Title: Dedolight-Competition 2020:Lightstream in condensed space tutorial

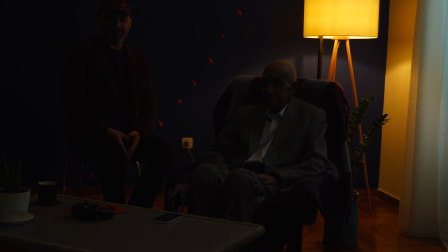3s
We are on set during the production of a short fiction film which is lit using equipment provided by Dedolight. Besides the standard Dedolight bulbs and heads, we will also be making extensive use of the new Lightstream technology, which is comprised of reflective surfaces providing robust and dynamic multi-source lighting solutions.
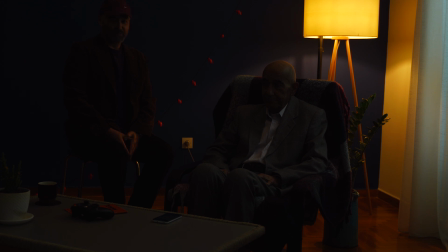23s
Filming for this project takes place in Greece, and taking advantage of the abundant natural light of the Greek sun comes with its own challenges.
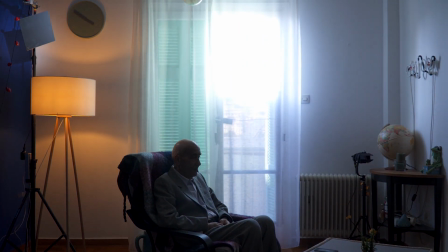32s
As such, we start with the natural light acting as a key light for our setup.
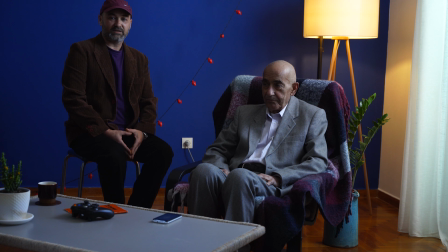36s
In this scene, we see a charismatic elderly man watching television alone in his living room. To simulate the light coming from the television, we are using a Dedolight bicolor LED with a green gel in combination with Lightstream 1.
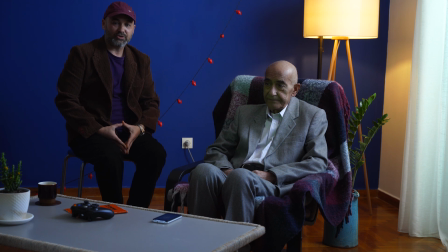51s
The reflector is allowing us to maximize our use of the compact space by producing a light from an otherwise impossible angle and distance from the subject.
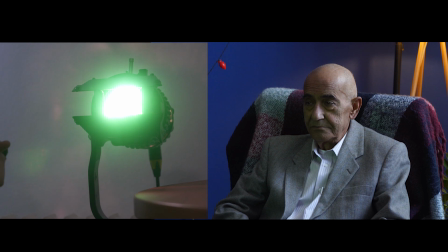60s
We have achieved the appearance of a wider surface light source to simulate a television screen displaying a football match, as can be seen on our subject's face.
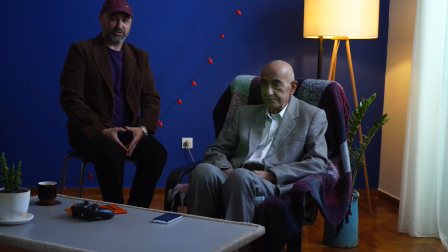68s
To separate our subject from the background, we use a hairlight comprised of another Dedolight bicolor LED and a Lightstream 2 reflector, which provides some diffusion. Once more, we are taking advantage of the reflective angle to increase the distance between our subject and the light source, allowing more flexibility and subtlety in our approach.
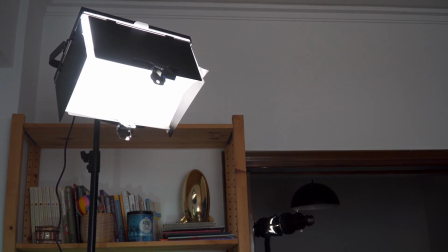88s
To complete our setup, we add a fill light, which is a standard 30x40 bicolor LED panel, and we are now ready to enjoy the scene.
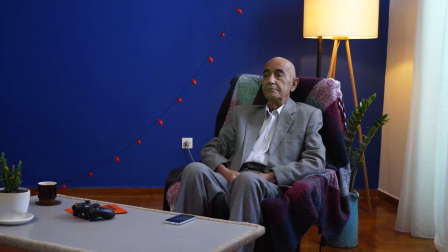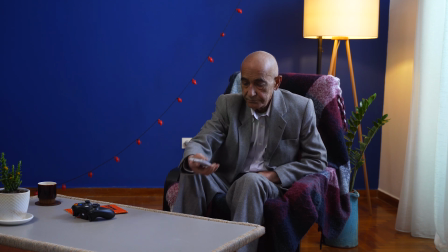103s Η πρώτη μεγάλη φάση στο μάτς στο δεύτερο λεπτό.
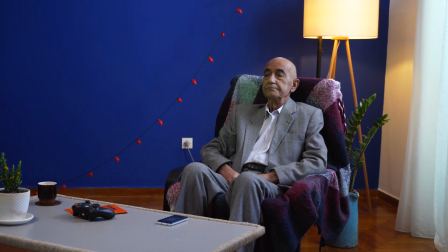108s Έχουμε τον Μήτρο να απειλεί και τον Σαβιόλα να ακολουθεί και να πετυχαίνει τον γκολ. Να ανοίγει το σκορ στο Λεώνιος Καραϊσκάκης. Στο τρίτο λεπτό το προσπάθησε προηγουμένως. Πετυχαίνει το τρίτο.
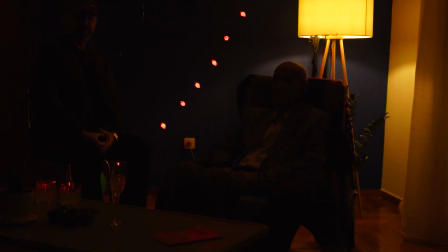120s
The following scene takes place at night, and we start by rendering a simulation of lights from the city. We are using the bicolor LED outside the window with a Fresnel spot, an off-red gel and a gobo to give us that nice, warm, textured city glow.
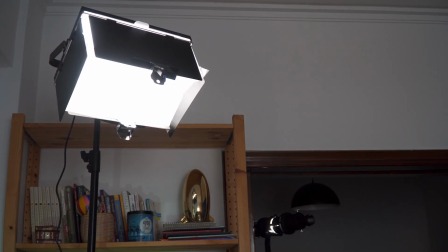137s
Our key light is the bicolor LED panel, which fills in the room quite nicely and highlights our subject.
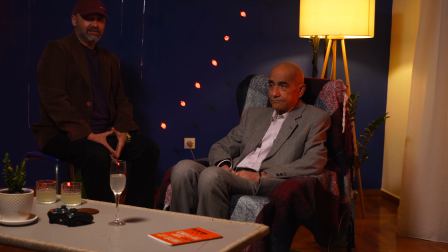143s
Keen observers may have noticed some sparse party decorations on our set, which we embellish further with a lighting effect.
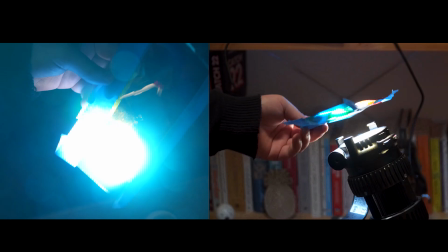151s
Our Dedolight bicolor LED is directed at the wall with our custom-made
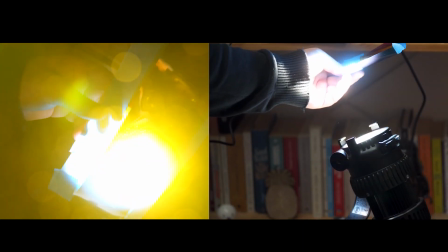155s
patent-pending manually operated photorhythmic system simulating the effect of a real photorhythmic setup.
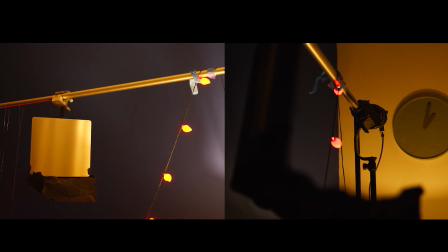161s
We have further added a soft hairlight comprised of a Dedolight bicolor LED with a bluish gel and a Lightstream reflector,
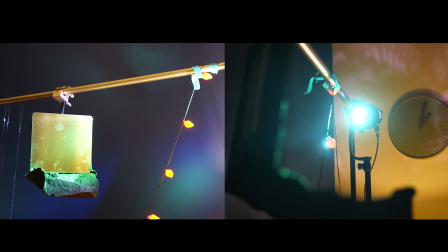168s
adding just a touch more color variety to the scene. Let's watch.
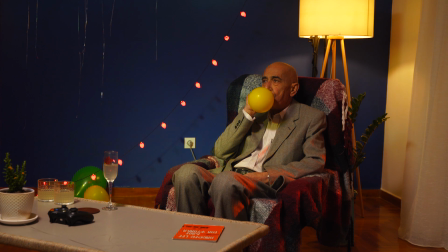176s Οι μεγάλες επιτυχίες της, η κληρονομιά που μας άφησε.
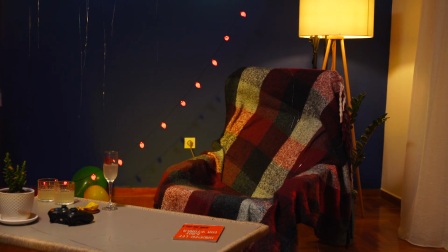Η αξεπέραστη ερμηνεύτρια
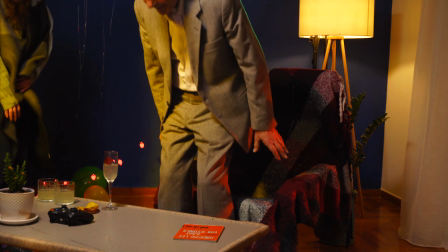201s μέσα από τα τραγούδια που αγαπήσαμε.
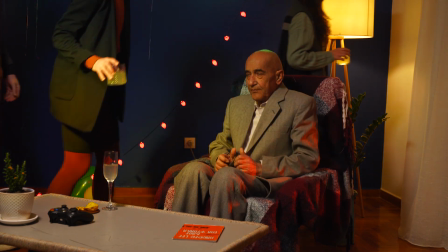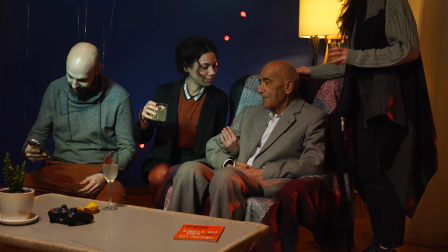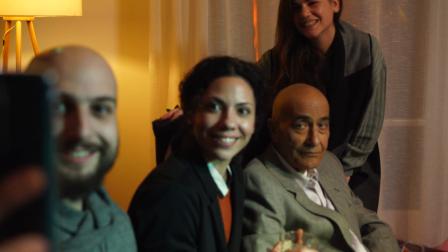215s Στην υγειά μας ρε παιδιά. Με τον Σπύρο Παπαδόπουλο.
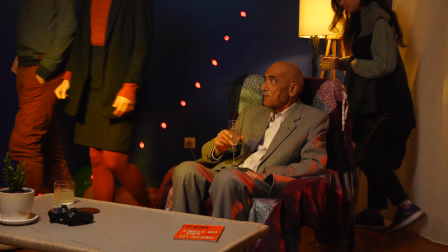222s Σάββατο στις 9 το βράδυ. Στον Sky.
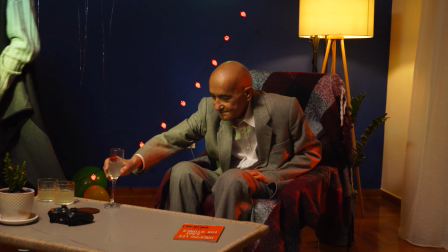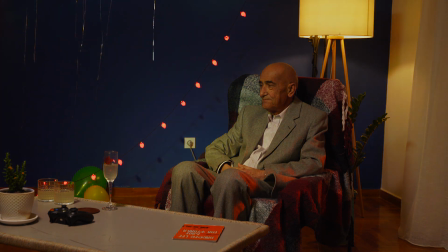232s Έφτασαν τα 73 τα κρούσματα του κορονοϊού.
Η κυβέρνηση Our final scene is set early in the morning, so we will once again be using natural light as a key.